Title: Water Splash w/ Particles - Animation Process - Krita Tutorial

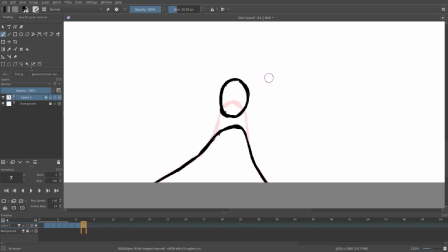2:58 and that'll be the little piece that disconnected now this is this isn't going to break clean so i want to add some particles so we're going to do that as well so we'll just put a little circle there maybe a little maybe a little oval right here like that maybe right and then
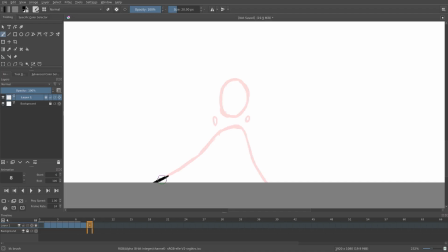3:13 the next frame delete and then we'll of course do the same thing so we'll kind of just pull it up a little bit but we're going to make go down very slowly with this now because I don't want it to be up there that high anymore so then with the actual water itself
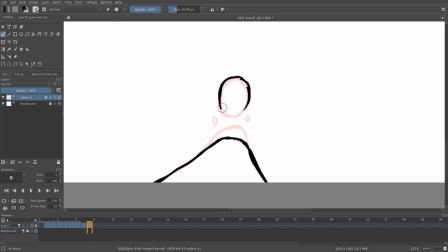3:28 I want to move it up just a little tiny bit just so it has a little bit of movement to it just like that and then this little frame this little droplet we're going to kind of pull up a little bit this one we're going to pull over to the side and now
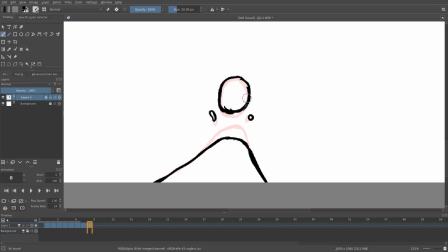3:42 you can see we're kind of getting a little bit of animation going on here i want to go to the next frame once again delete and then instead of making this little big drop go up i'm going to kind of make it just flatten itself out because i want i don't want to go up that high because it's going to look kind of weird so we'll kind of just flatten it up a little bit like this make it stop rising a little bit
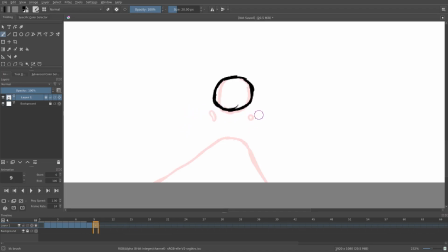4:02 because i want it to fall back down now this uh particle will go that that way this one will probably go up you kind of just want to follow where they would go in real life so like imagine this particle right here this one we're doing right now this one's kind of going in this direction and this one's kind of going like this so just kind of try and keep that in mind when you're
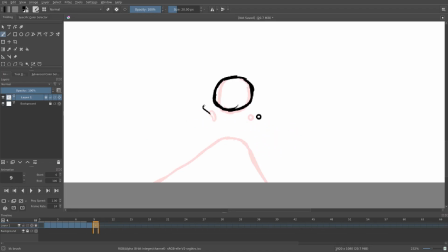4:21 trying to decide what direction it's going to go in that's the easiest way to remember instead of being hey this is how it's going to look when it's animated but uh but yeah so this one's also moving a little bit faster so you see there's more distance in between so if i were
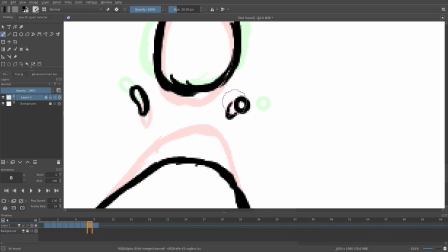4:33 to scrub through these it starts off with this this red frame right here and it goes to this one right and then it's going to go to this one so as you tell this one has a lot more space in between this black and this green than these do over here so these are much more close together which means this is going to be moving slower and this is going to be moving faster so that's what i want i
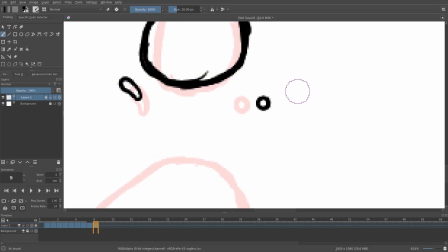4:51 don't want them to all move at the same speed because it'll look kind of weird when we play it back so something
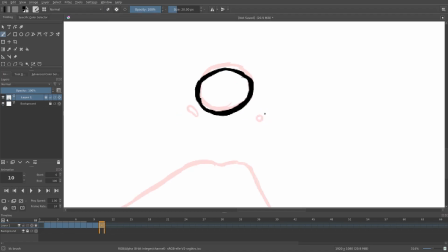like that i want to move this over no move it over a little bit because it's not exactly in the right space so i'll grab this little lasso tool right here select uh make a circle around it hits a little button right here move it over a little bit go back to the
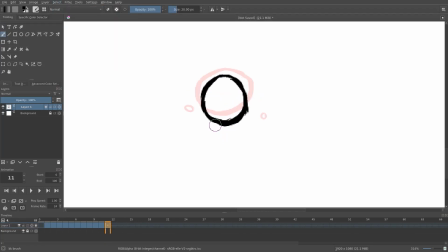5:15 brush select deselect and now we're ready to start going again so and one more frame just to cap
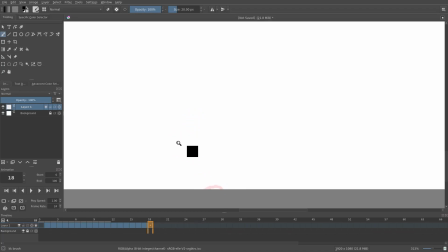5:22 it off in the next frame we'll hit go hit delete so now it's empty and our in frame is going to be I think I want to make this 20 so we'll go to the
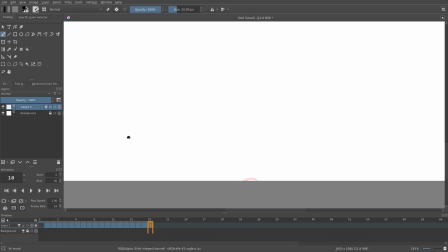5:29 end frame set it to 20 set it to 20 now if we play this you can see we've got a lot going
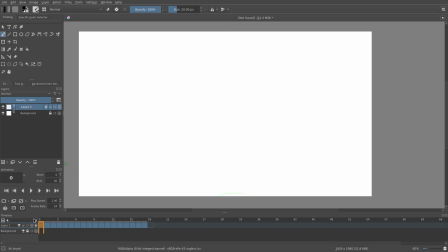5:36 on and I do want to do a little bit more things a couple more things here so we'll just undo onion scanning mode so we can't see it and now you
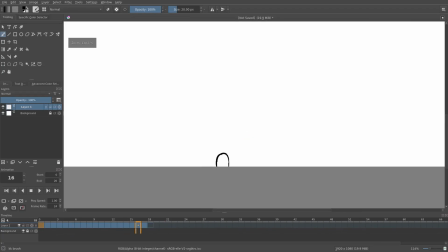5:43 can see oh yeah i like that all right so we have this nice animation of the water coming up and kind of floofing up and then falling back down which is really nice i like this a lot um i do want to add a little bit a couple more things to it though because i'm feeling like i'm feeling like it could use some more particles
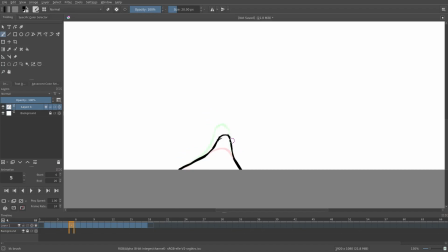6:00 so what i'm going to do is i'm going to kind of go and look around for some places where i can add some more
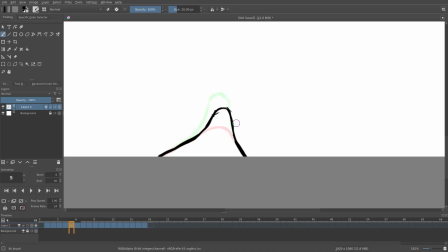6:07 so maybe right about here it's kind of stretching up you know maybe it's breaking off into something and i'll kind of just a little bit of just just something you know just something real small
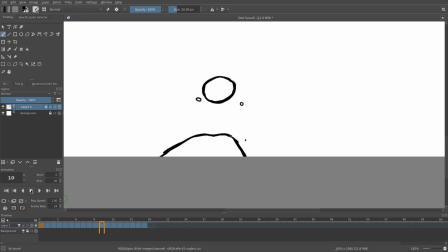6:19 something like that let's see what it looks like yeah i think it looks good maybe um now i do want to do maybe a bigger particle as well
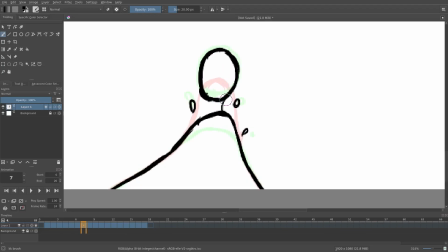6:28 so oh you know what i want to do i kind of want to connect these a little bit like this you know just do something like that eat to get the eraser actually I think I changed my hotkey wasn't it wasn't always II I don't think but just you can go
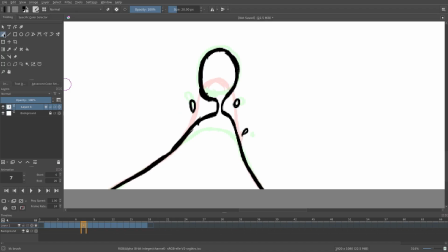6:42 up to the tool the toolbox eraser make sure you don't brush and then just hit this little box right here it goes to eraser alright so I will like that I want to do that that's pretty sweet all right so cool we'll just do something like this make